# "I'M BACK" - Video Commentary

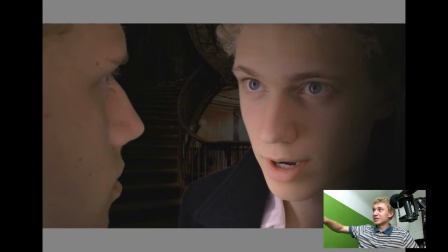That's simply because the green screen was literally as big as the frame of the video, so I can get it much further out. But at the end of the day, I do like it quite close up, and the
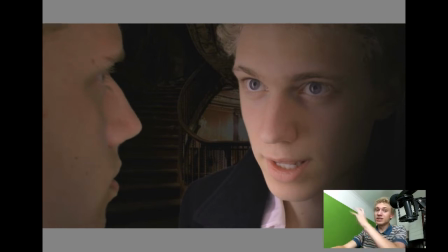close-upness of it applied to the rest of the video. This is the only shot which I shot in front of that screen, and then I got this prepared to film the rest of it.
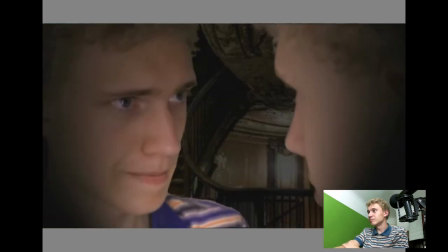Yeah, not much to say. Yeah, that shot in the background, no significance. I just googled worn out building, and that's what I got. Oh, another thing, you never guess what's applied to this. This is Bump Map in action right here.
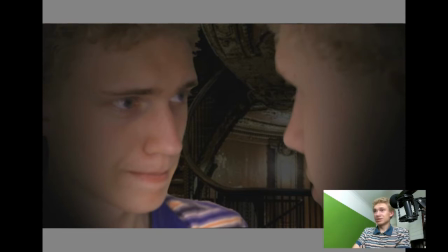The lighting going over both their faces. Bump Map, I love that. I love that effect. Love it to bits. This shot, me editing a video.
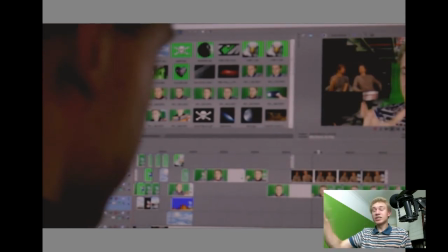Yeah, that's pretty much it. I had so much trouble thinking of what I was going to put in the place of the Doctor and Clara looking over. I've even forgotten the name of the place in the episode. It will come to me, but Translaw, there it is.
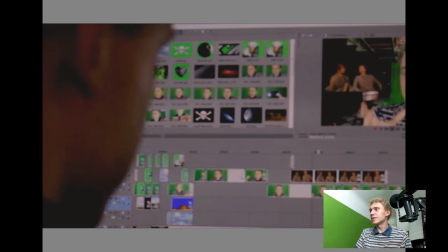Looking over the planet, which is Translaw. I had a lot of trouble thinking of what I put in that place, but then I thought of this, and this is brilliant because you can see Clara and the Doctor's back of their heads in the video,
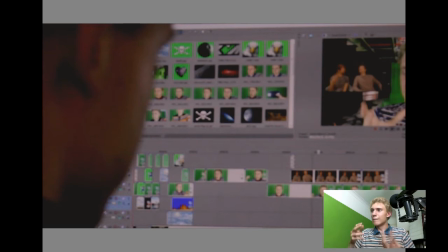and it's sort of backlit again, so they're silhouetted basically. And the computer screen actually does a brilliant brilliantly silhouettes you when you sit in front of it and you have none of the lights on.
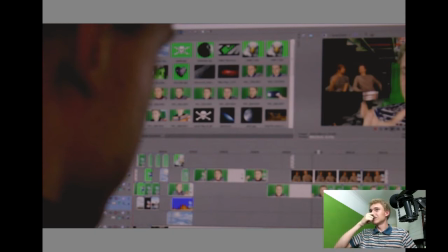So it's just coincidental, really, that it turned out to be really effective for getting the silhouette. Also, I put a bit of brightness and contrast on it,
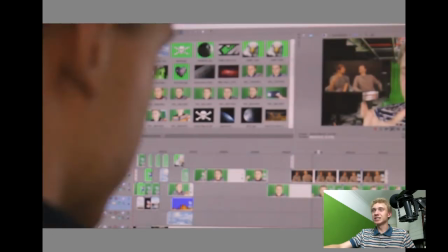and colour balance as well to make it a little reddy, because the original shot was very red, obviously.
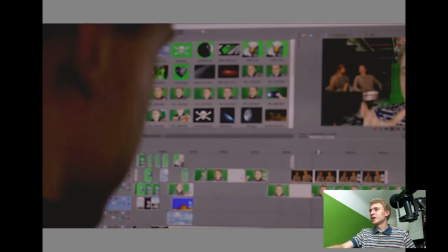This shot, oh, I know exactly what I want to say about this.
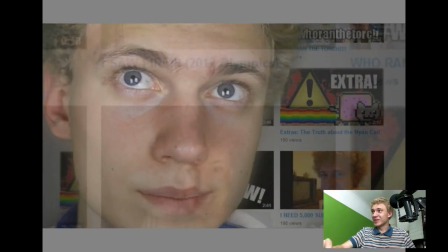There was a spot right on my nose when I filmed this, and I didn't realise it until I rendered it ready to upload, and then I watched it in full HD because I can't preview it in HD because my computer starts lagging. I previewed it in HD and I saw the spot and I was like, man, that detracts so much.
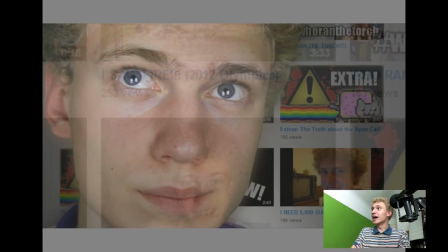One, it looked horrific in HD, and two, it was literally right in the centre of the screen, so your eyes were just drawn to that, and all the editing effects which I'd applied were removed. So I just blurred it out. You'd stop paying attention to the editing effects and just focused on the nose, which was stupid.
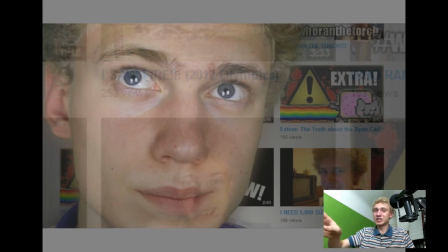And then you glanced over everything else which I'd done because of that nose. So I just thought, no, I'm going to blur it out. So I did. Simple. Here we have me in front of a television screen showing the aliens from Sofa in a Spaceship,
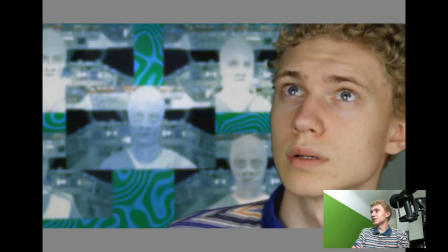which is a short film which I did quite a while back. We have Olivia, Kyla, who's that in the bottom left. We have Sky, we have Jake. Who else did we have? Oh damn, I really apologise.
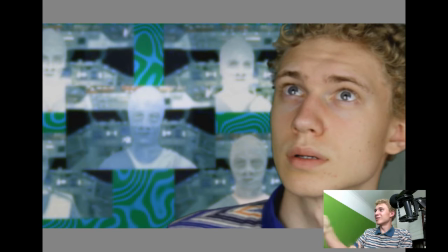I didn't even remember who particularly I had involved in the project until just recently. Sorry, that's my Facebook. I'll find it out and I'll put it on the screen. I do apologise. Who would it have been? Robert! I do apologise, Robert.
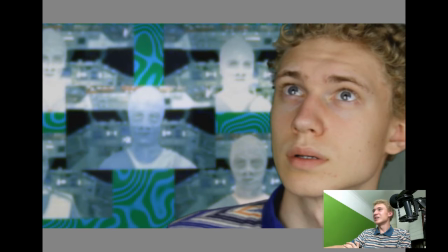Oh my gosh. There we go, Robert. Sorry. Sorry, mate. Hi. Sorry, I saw the faces and yeah. Anyway, so Eleanor, Kyla, Robert, Sky and Jake. They were the aliens. Also, Julia was an alien.
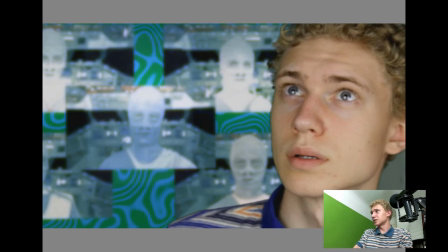She was the main alien character, but she was not in that shot, and I wasn't going to be bothered editing her in because that shot of all the screens was pre-edited, so I just kept it because it was a decent enough shot,
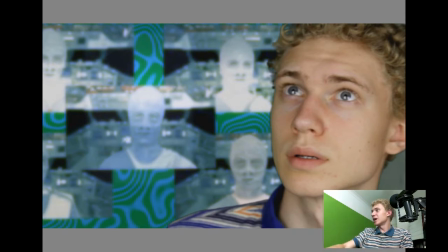and I was filming in front of a green screen, and then I also went to the effort of filming my television screen,
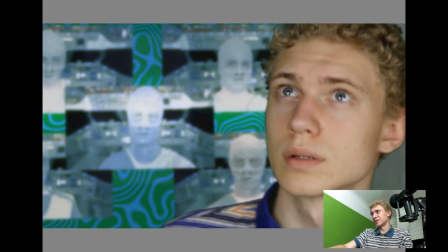but it sort of like filming the television screen.
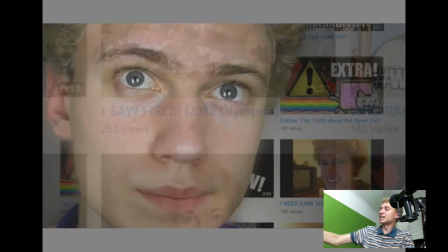You can see in the bottom right that you can see a bit of my wall.
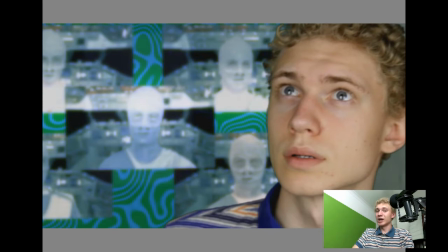Initially, when I first edited it, you could see the frame of the television, but I preferred it when you couldn't see it. So it was a bit of effort moving my entire living room around so I could film it. So wasted time, but I've learned from my mistakes.
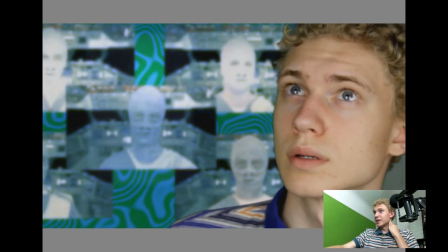Also, something which needs to be said. This, by the way,
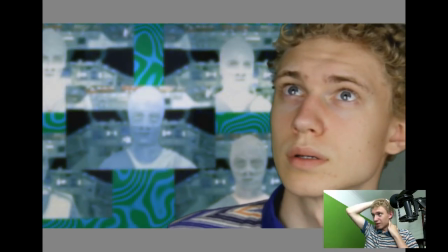was just as I took some screen captures of my video feed and then pasted them over the top and added some movement.
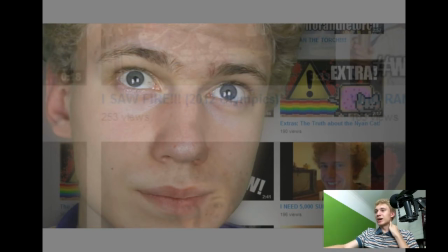Ta-da! Also, talking about the movement of videos,
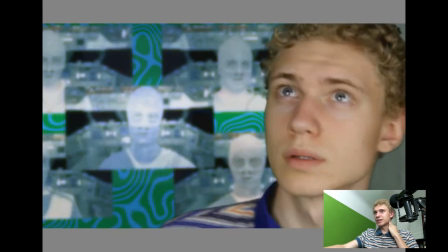if I just set this to 16:9 throughout so there is no movement,
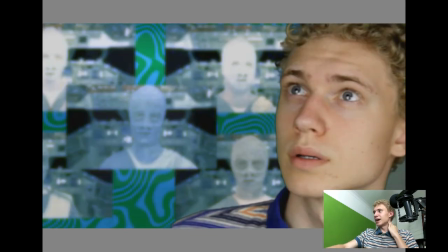you will see how slightly boring it is, really.
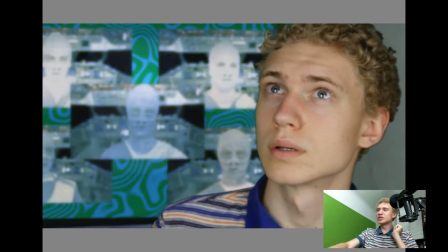It's fairly dull when it's not moving.
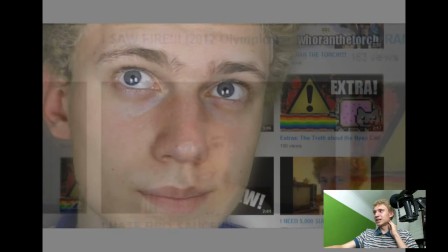It doesn't have the cinematic effect, so I would severely suggest to anyone doing any kind of film,
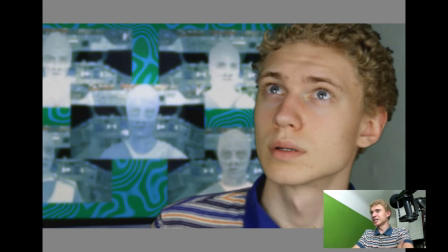really, especially if you want some kind of dramatic effect, to add a bit of camera movement. And the original trailer had some camera movement, obviously, so nice to have that in there.
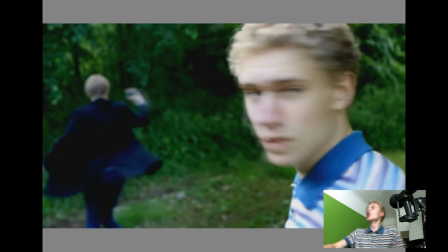This, a reference to a really old video which I did, which was
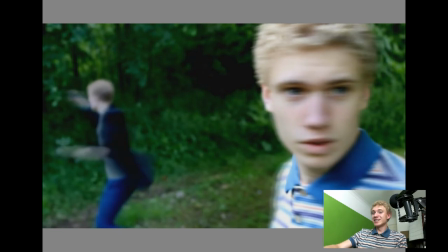I Should Probably Do As I'm Told, where I just span around shouting into an iPod.
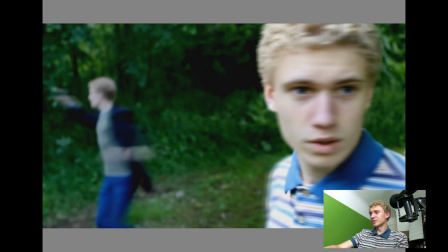Probably not my greatest work, but
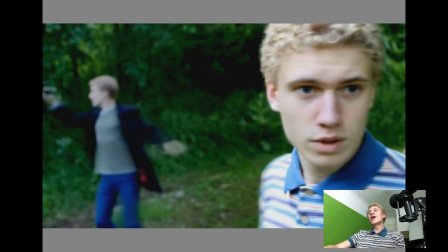somehow it's part of my YouTube history which I went through,
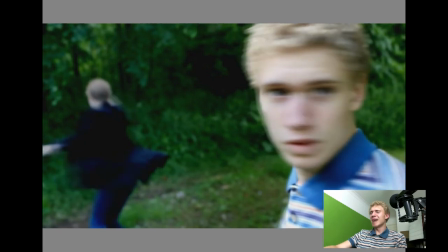where I just went through a stage of just being mad and not putting much effort into my videos,
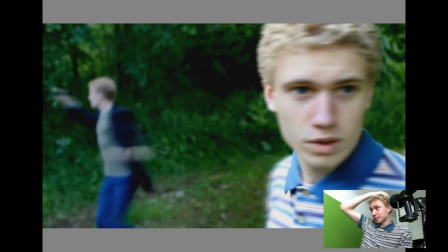and that does really affect. In that time, I got pretty good at improvising and learning how to talk non-stop for a long period of time. In fact, I was better at it then than I am now, which those skills apply to my gameplay commentary and to this.
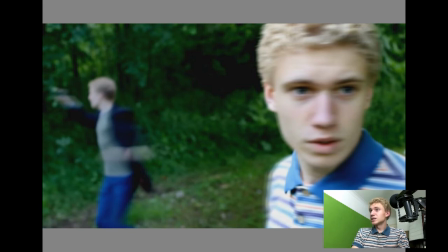and still to the vlogging which I do today, coming up with stuff on the cuff. So, yeah, I felt I needed to mention it. And another reason why I had to do it was because I realised that a majority of my videos were filmed in this office,
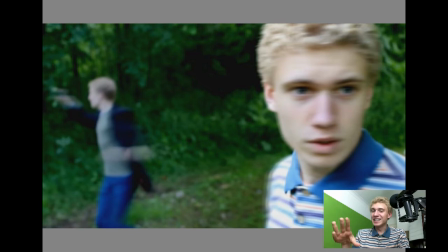but this office has been moved around significantly since I recorded a lot of my videos. So if I tried to replicate any of my past videos, I would have to move this entire office around in order to make the scenery
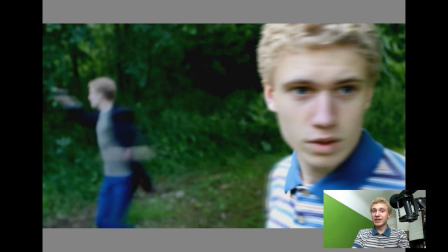as it was. So I wasn't going to do that, so I thought I'd better do some of my outside stuff where I was shouting to a camera, and the closest place where I recorded any videos, apart from the bus stop, was at this field down at the bottom, which is also where I shot some shots from Sofa in the Spaceship.
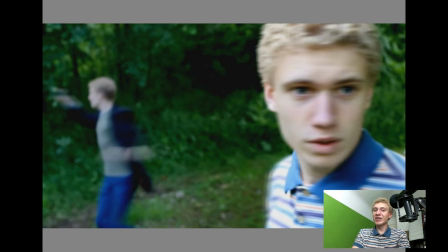It's a key area of interest for my videos, I must say. This was also the first shot which I did where I had to make a costume change. Because so far, I kept it consistent where I was wearing this shirt throughout the entire video.
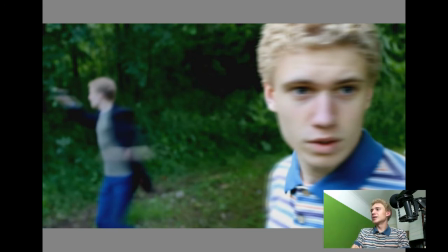And so it was my character travelling through time. But this shot, I had to get out my old coat, which is still here, actually. Still here. My old coat. It's really short on me now, as you can see in the video. And the old green shirt.
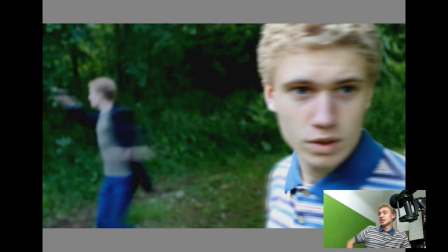So I was wearing exactly the same stuff as I wore in the original video.